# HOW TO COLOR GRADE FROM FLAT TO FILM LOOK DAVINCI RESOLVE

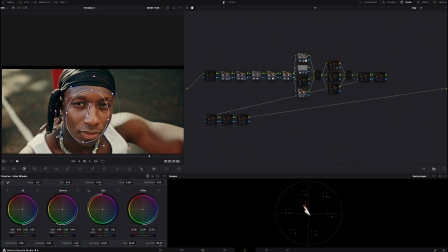[8:09]
before, let's do it before, this after, me working on the face. So basically this is what I wanted to use this whole place to do, just some redefinement, entrance of light and every other thing.
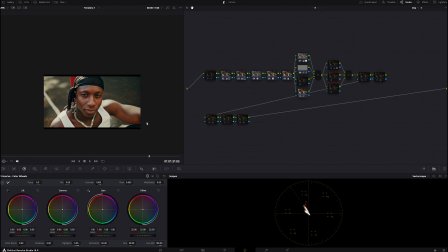[8:23]
I could decide to say, okay, around here maybe I want to put a blue tone. I'm just showing you in case you want to try that. So let's just say I want to put like a blue tone. I could maybe pick this gradient here, and I just push it to this level and bring it back.
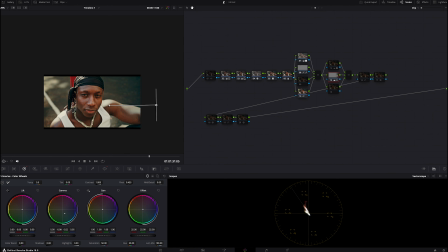[8:38]
Maybe go to my gamma and start pushing my gamma towards blue. Can you see? I'm just showing you what you can do. And with this, I could say, okay, I would just reduce the opacity to like a reasonable amount, and I do before, after.
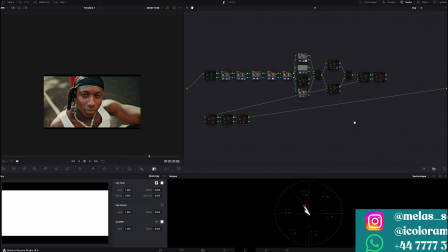[8:56]
You will notice the change there, but basically I didn't really do that in this image, so I didn't do that in this particular footage.
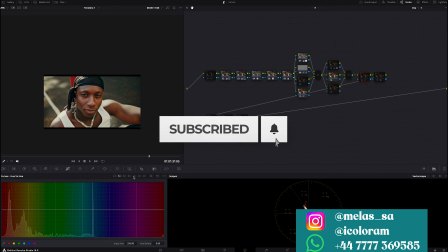[9:03]
So the next thing I did here is in my curves, kind of cleaned my black areas and my white areas.
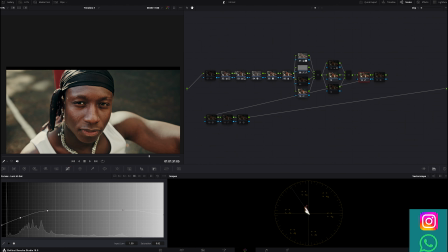[9:10]
So if I put this back on, our image looks this way. So you would see before and after. If I come here, you will notice like I kind of stepped it down a little because I didn't really want the color to be too popped.
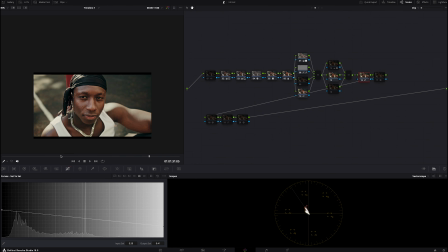[9:25]
I just needed soft and natural, giving it that filmic look, and I came up with this. And then the next thing here is where I added my glow.
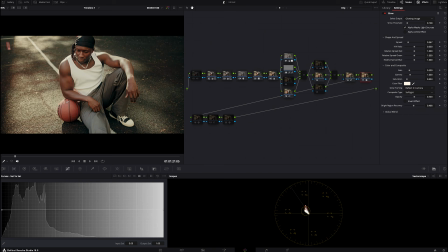[9:35]
So when I put this on, you'll notice the difference, what the glow did before and after.
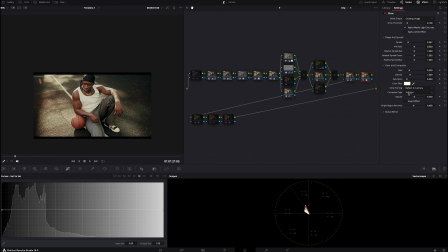[9:41]
Just give it a sweet look, and it's looking beautiful. I kind of even touched the, you can notice I push it towards the warm tone a little bit, and I just adjusted the glow. And next thing here is still in my effects, which is the texture.
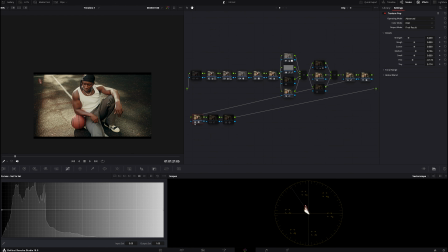[9:59]
I had to like just boost the texture of the image just to make it look more pro. Took it to advanced and kind of sharpen it with tiny and redefine it with fine just a little, and we came up with this.
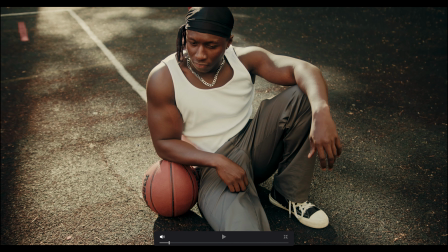[10:12]
You can see where we are before and after. I don't know if YouTube is gonna allow you to see this, but this was what I was able to do.
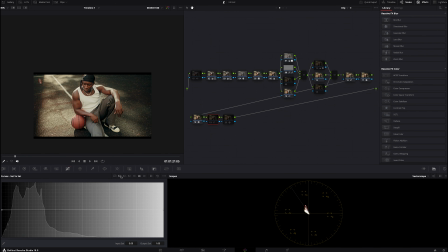[10:20]
And then the next node here is in my curves.
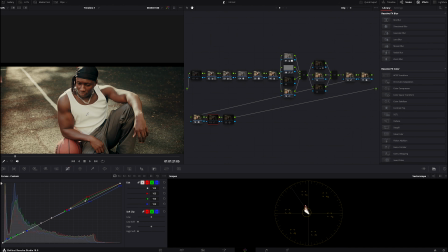[10:28]
I just kind of give it a look a little bit.
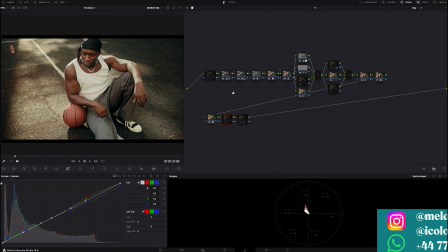[10:31]
So if I let me make this on the big screen so you see.
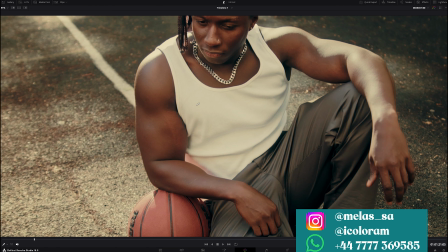[10:38]
You notice the look. Let me take it off. I just put it back on. You notice there's this warm tone we have.
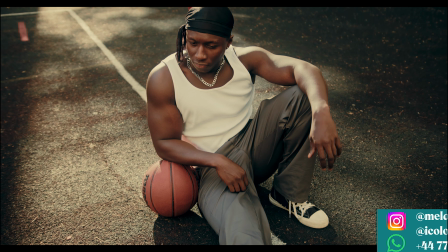[10:45]
So let's go back
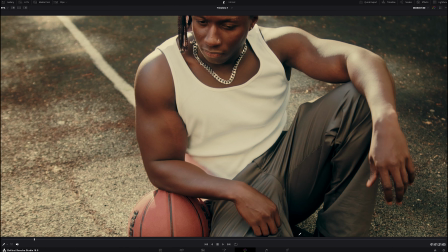[10:51]
so you can see how I was able to achieve that look.
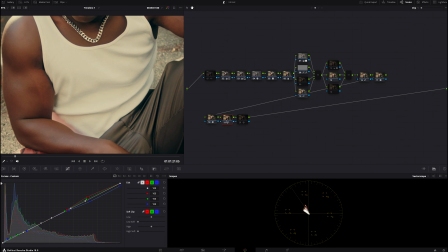[10:58]
In my curves here, you could see like I actually selected a point and then separated them and work on them to be able to get this warm tone I was looking for.
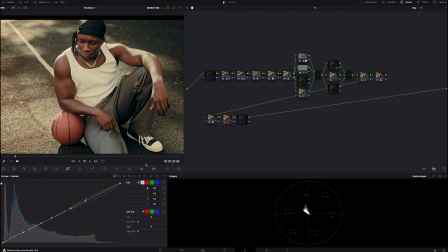[11:07]
So if I do, this is before, this is after, not too much, just a little bit, and we have that look we're looking for.
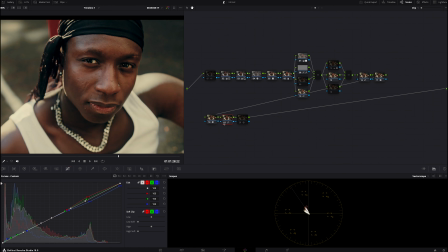[11:15]
Let me just take it back again. You can see, and we're back. Just a little change.
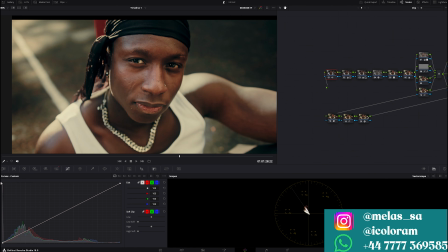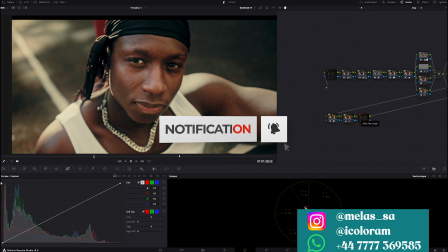[11:27]
And this note 20 here is where I added my DaVinci grain.
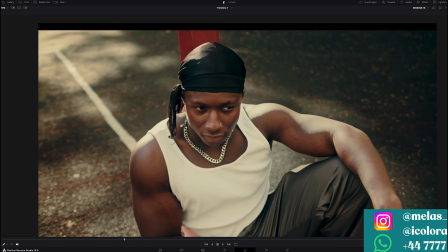[11:33]
Let me make it big to see if it's going to show.
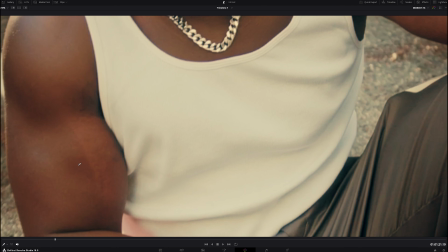[11:37]
I don't know if it's going to show, but let me put it on. Okay, yeah, just a little bit. You could see it. It's not much, just a little bit.
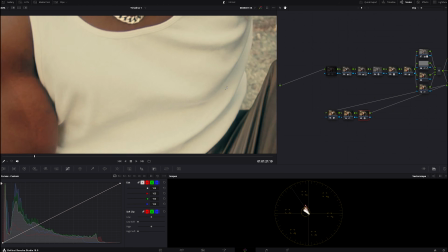[11:47]
And the last, which is actually the first here, is my denoiser,
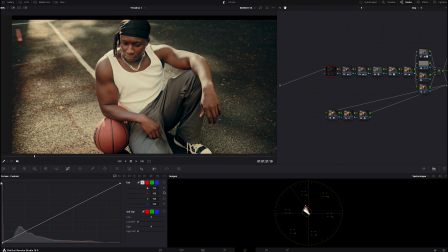[11:53]
which I basically use anytime I want to grade, just to help me have a clean footage.
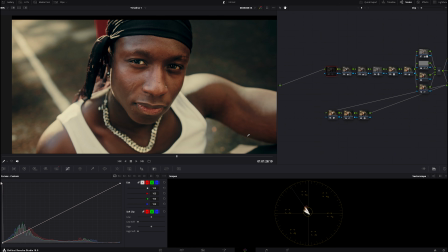[12:00]
I'm sure you've seen this a lot on YouTube, so I don't really need to explain this one. But when I put this on, you notice there's a certain softness and clean look my image gets. So this is what I was able to create using my node.